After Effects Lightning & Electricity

Quick little detail, when you actually animate it,
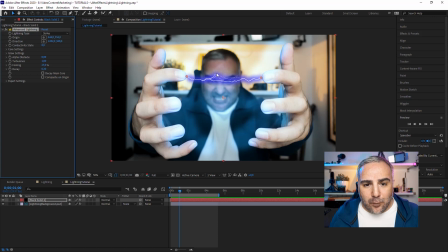[3:09]
as you can see this forking we're going to talk about that in a second this forking will just will follow it would not stay put
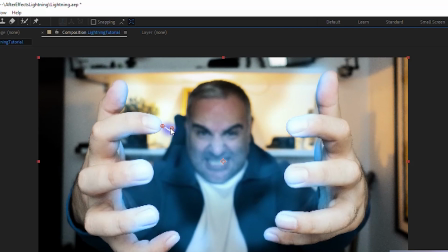[3:15]
as you can see it's getting less and less and if you get closer to the origin there's actually no forking
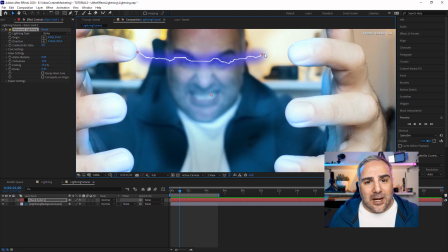[3:21]
going on do you see that and when you move away then it starts to branch out
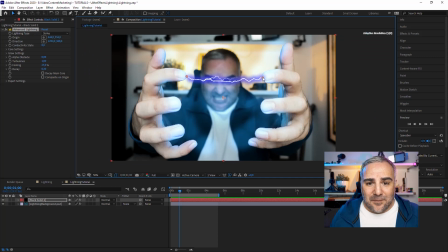[3:26]
and give you those nice little details that's basically the
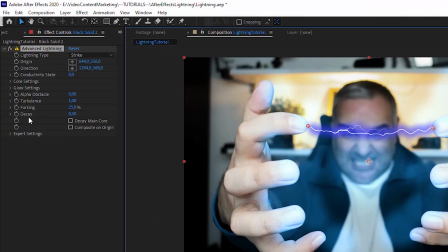[3:32]
light lightning effect you have you you have a couple of settings here in the core settings you can give it a little more strength to this actual
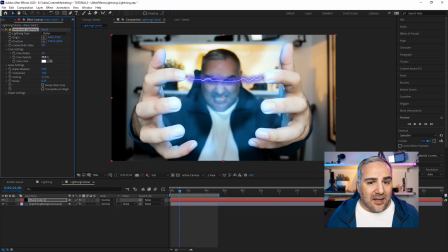[3:42]
lightning we'll leave it out at two and then the opacity will determine as it says the opacity of the core and then there's the color settings for the core maybe you want to give it a color usually
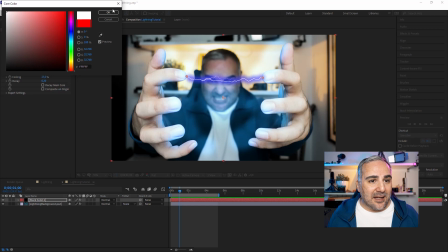[3:56]
you would use a brighter color because it's a hot bright light source and the glow setting it determines the glow it comes with its own glow you could apply another glow on top within
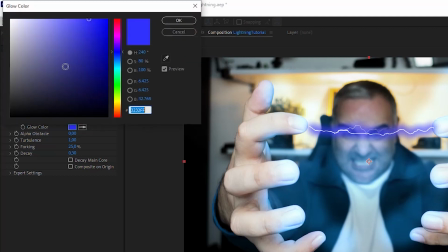[4:09]
after effects and um let's give this a brighter color
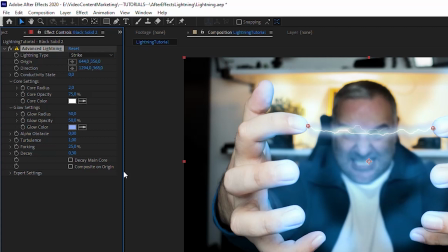[4:14]
maybe like this would look more like electricity maybe and that's uh for the for the glow settings and then you have these this forking and
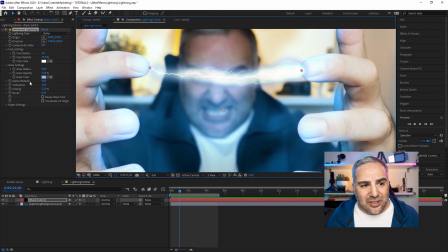[4:24]
then you can add a little more detail much much more branches branches to to this effect. And as you can see, you'll get a lot more detail with it. Let's, let's say 25. And what about the animation? What about animating this effect?
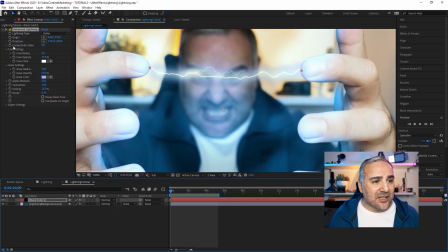[4:42]
And that's a conductivity state, set a keyframe.
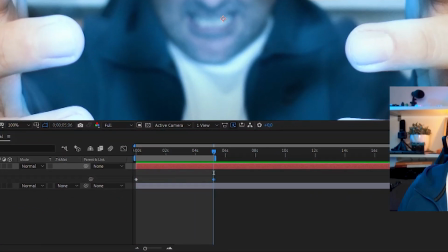[4:47]
And when we just open up the keyframe here and then move it over a little bit and then slide this value over, as you can see, now it's, now we're talking,
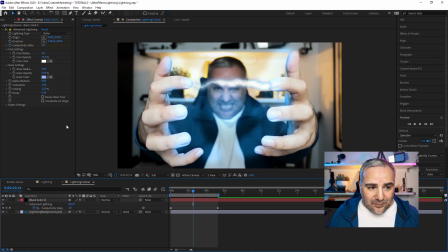[4:56]
now it's doing this electricity effect and if you want to duplicate that you might be thinking okay I'm going to duplicate the effect but that's not doing anything you have to duplicate that that
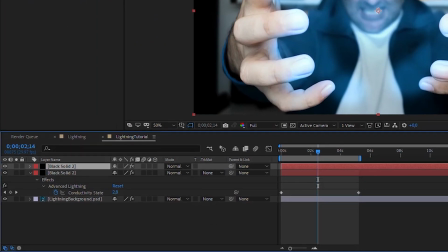[5:09]
solid layer and within that salt layer I duplicate by the way
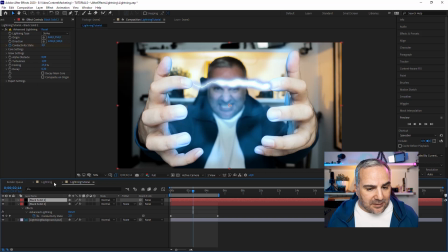[5:15]
is control a d it will duplicate the selected layer and within that layer you can then move over this origin and the endpoint right here and then you will have another effect of course you might want to tweak these settings a little bit a little offset um
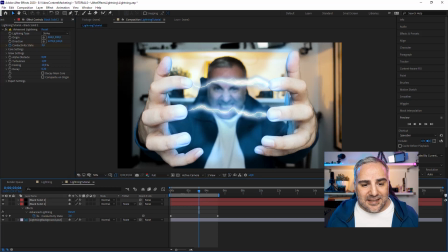[5:34]
and then change the forking a little bit so i just you have some variation so it's not exactly the same but that's basically how how you would do it and if i had more time of course for a daily tutorial it's a little complicated to do but this these highlights here as you can see i've
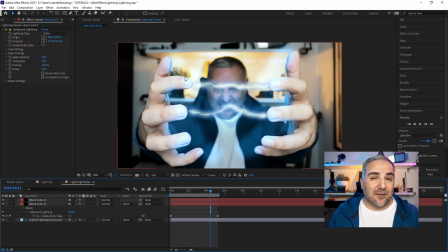[5:52]
i did those i added those in photoshop I would put that on a separate layer and then make it flicker according to the motion of this lightning effect just to support that effect a little more.
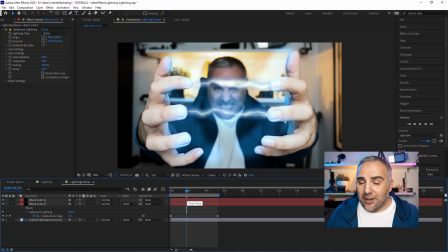[6:08]
And as I said, of course, it can do that with a video. This is just a static image, but if you had a video, you would track those fingertips or whatever you want to apply this effect to and then take it from there.
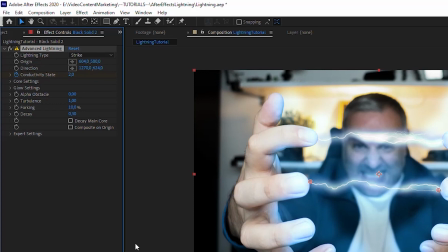[6:22]
These values, of course, origin, for instance, can be animated.
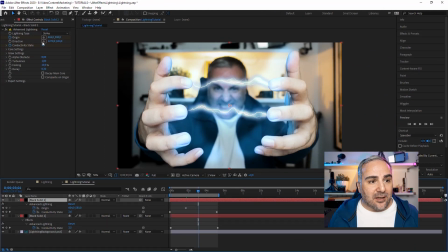[6:29]
Let's set a keyframe here and then set another keyframe. Hang on. Origin, set another keyframe there. And as you can see, this is moving over, right?